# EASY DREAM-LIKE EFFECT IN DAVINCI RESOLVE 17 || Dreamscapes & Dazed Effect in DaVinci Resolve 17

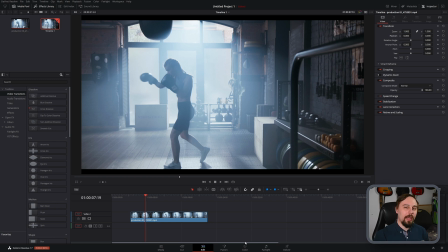0:00 All right, welcome back everybody. So today I'm going to show you how you can create that dreamlike disoriented effect in DaVinci Resolve. Without further ado, let's get right into the video. All right, so as you can see here, I have a clip within my timeline and it looks a little bit on the dreamy side already,
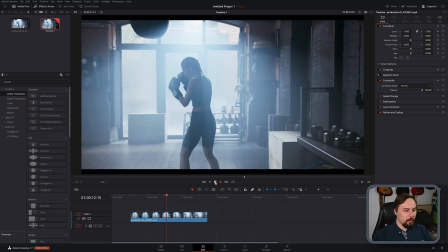0:16 but I think we should enhance this quite a bit more. So to do that, we just need to go over to the right side under Toolbox, under Open Effects, and filters, make sure to have that open. And then in the search bar,
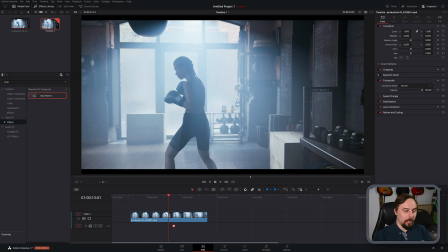0:36 we can type in stop motion. Click and drag that on top of the video clip. And then in the right side inspector, just make sure to have it open by clicking that inspector button on top. We go under effects. And this is going to be the bread and butter for what we're doing today.
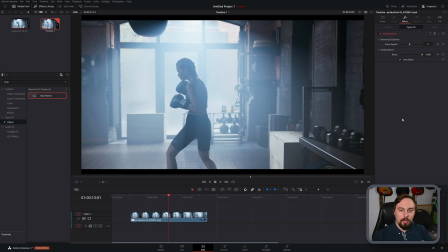0:53 So make sure to have both of these options open, both the frame rate and the blend, because we are going to be working with both. So at 100% of the blend, if we just play it back with the 5 frame repeat,
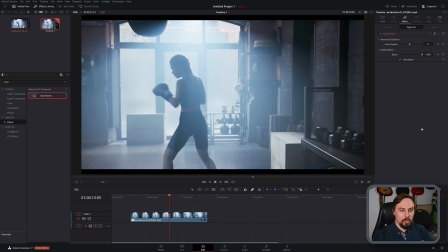1:09 then it's going to look something like this, really choppy, and that might be what we're looking for, but in this instance, I'm going to change that up. So what the frame repeat option is going to do is basically insert 5 frames between the next section. So it's going to take a single frame, copy it 5 times, move on to the next frame, copy that 5 times. So it's basically overlaying itself onto the next 4. So we see this frame,
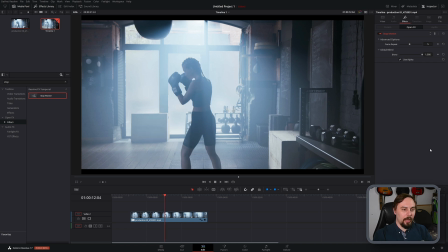1:42 3, 4, 5, moves on to the next one, 2, 3, 4, 5, moves on to the next one, 2, 3, 4, 5. And we get a pretty good idea of what it's doing just by that moving forward on the timeline by going frame by frame using the right arrow keys. So in this case, I think 5 is a little bit too much for what we're going for, and I'm going to drop that down to 3.
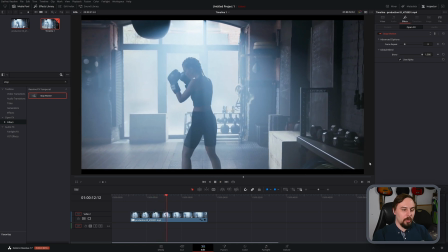2:07 Yeah, I think that looks pretty good. So we get a little bit of that smooth motion with still a little bit of that stop frame choppiness. And then to make it a little bit more dreamlike, what we're going to do is actually use the blend. So if we drop this down to about 50% or so,
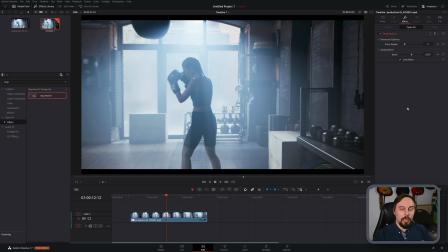2:25 then what it's going to do is basically overlay those still frames on top of the original video clip. So we're going to get that 3 frame choppiness on top of the clean and crisp original smooth video that's playing back in the background. And then what we get is this sort of effect.
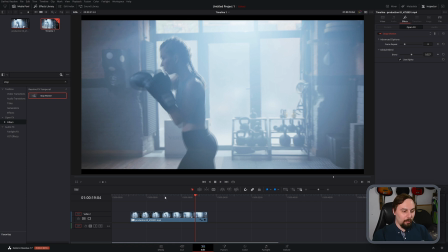2:48 And with just that alone, I think we're nearly there. But to enhance it even a little bit more, we can add a few extra things. So the first thing that I'm going to do is go back to the toolbox here, and I'm going to type in vignette.
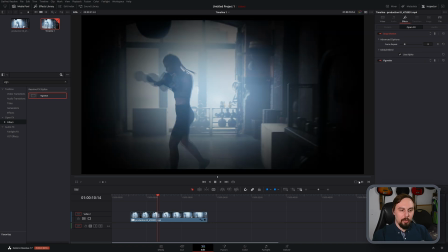3:07 As I think if we're going for a dreamy type look, we should definitely be using a vignette. So we can double click on it to open it up. And what I like to do is, because there's a nice white spot in here, I don't want to choose my own color.
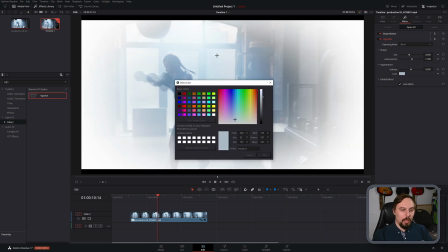3:24 I'm going to pick a color from the screen and I'm just going to look for the brightest spot on here,
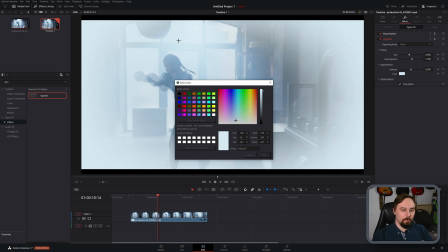3:30 which seems to be right around here, because I don't want the vignette to be brighter than the brightest spot in the video. So I'm going to pick that. I think that's going to be the brightest spot. And then we can play around with the size.
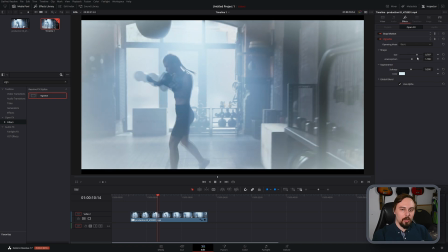3:45 I'm going to bring this down a little bit so it's only hitting the edges, when we can see that right here.
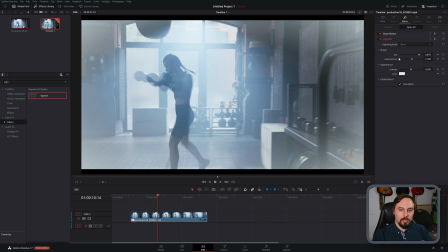3:53 I'm not going to play with this slider right here. I don't think we need to change the shape of it at all. But I am going to increase the softness just a bit. And I'm going to turn the global blend down just a little bit as well.
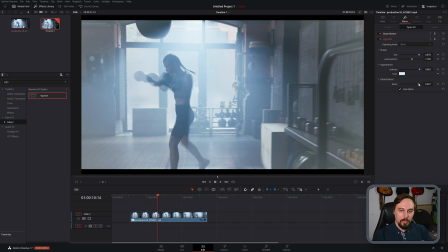4:09 And you'll see why in a moment, but basically at the end of this, I'm going to throw in another vignette. So I'm going to double it up so this first one doesn't have to be overly dramatic. So if we turn that on and off, we can see it's adding quite a lot, even though
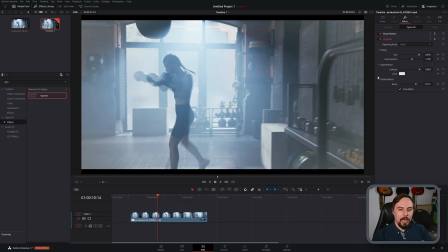4:25 it is still subtly blended in, but it does add a little bit more of that dreamscape-y kind of a look. So to enhance that even further, what we can do is, because we have a lot of light coming through the window,
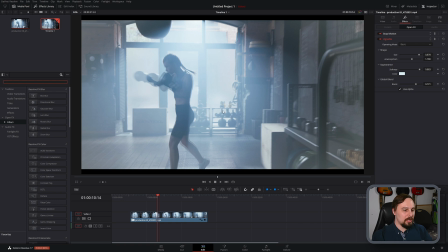4:40 and when I usually think of that dreamscape sort of kind of a scene, I think of a lot of light coming through, I think of a haze. So I think the best way to enhance this even more is to add light rays.
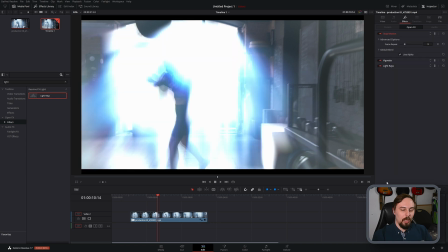4:56 So let's click and drag those on top as well. And this is completely blown out and over the top by default, so let's adjust that. So we double click on the light rays on the side, and let's soften this up
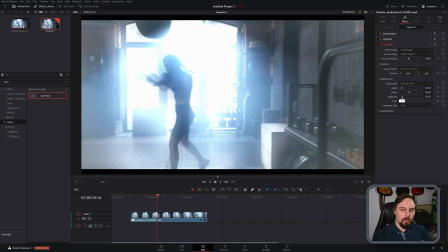5:13 and turn the brightness down a little bit. And I'm actually going to increase the length. Maybe turn that softness down so we get a little bit more of those rays coming through.
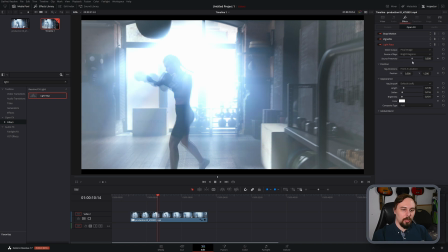5:30 That looks pretty good to me. We adjust the threshold a little so it's mostly coming through that window without blowing out the remainder of the scene. And maybe just turn the blend down just a touch.
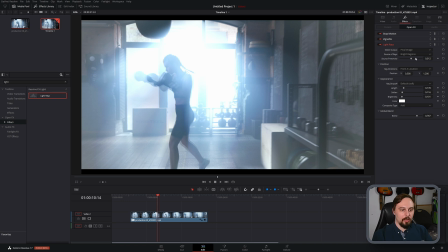5:47 And I think that looks pretty good to me. Yeah, so we get her going through this sort of fog-like haze that's coming through the window, but because it's dreamscape-like, it's being created by light, which I think perfectly suits the atmosphere that we're going for. And now that we have these three, what I'm going to do is also throw in just a little bit of blur. So if we close that, our blurs are at the very top. And I think a zoom blur is going to work very well for this. You can try the other ones, but I'm going to pick zoom just because I do want to kick this in a little. And from playing around with this earlier, the radial blur worked pretty well as well. Or if we went into fusion, we can mask it and get it an even better result. But for a quick down and dirty kind of a blur, I think the zoom was going to work perfectly well. So, first thing I'm going to do is actually change the center here. So I want to make sure that the center of it is going to be as clear as possible. So I'm going to bring that down a little bit. And here we see that the center is actually pretty clear while the sides are getting blurred. I'm going to go back to my video. And if I move forward a little, we can see here she's not perfectly centered.
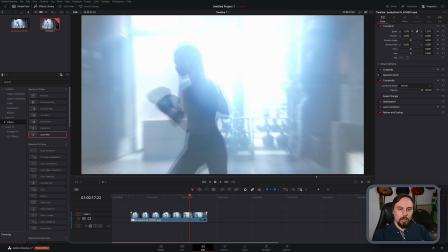7:13 So what I'm going to do is zoom in a little until these black edges go away.
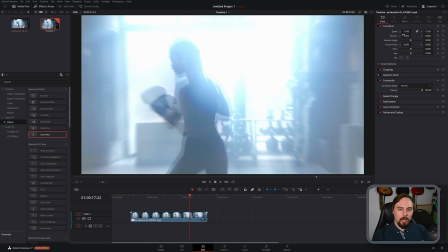7:19 So maybe somewhere around here seems good. And then move the X position over so she's a little bit more centered in the shot.
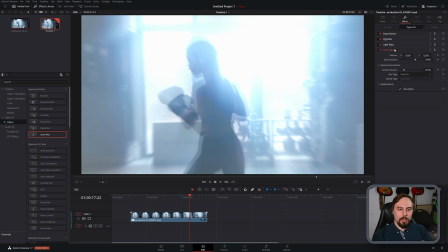7:30 I think that looks pretty good. So let's go back to our effects and now let's adjust that blur again.
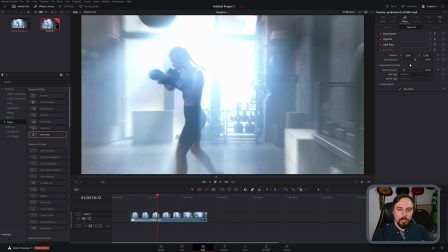7:37 So if we go here, then we can change the zoom amount and the position a little bit. So I'm going to bring that over just until she is perfectly centered again, and she's the one that's being clear. So right around there seems pretty good.
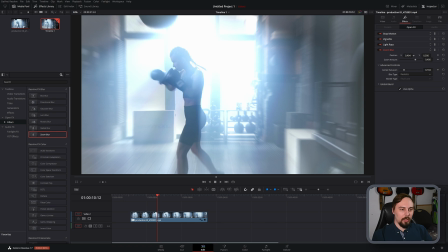7:54 Maybe bring it over a little bit more because we know that she's going to be going to the left. I can change the vertical, and I think that looks pretty good right there. And the global blend in this case seems pretty fine to me.
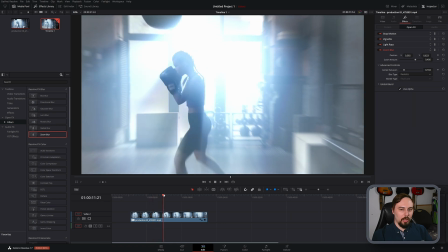8:08 So if I scrub through this, we can see the outside here is getting a lot more blurred.
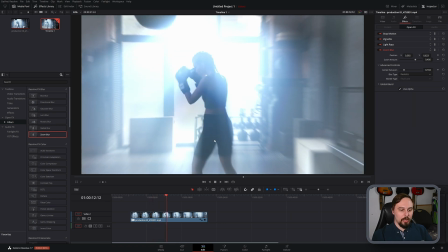8:14 Meanwhile, she's a little bit more clear.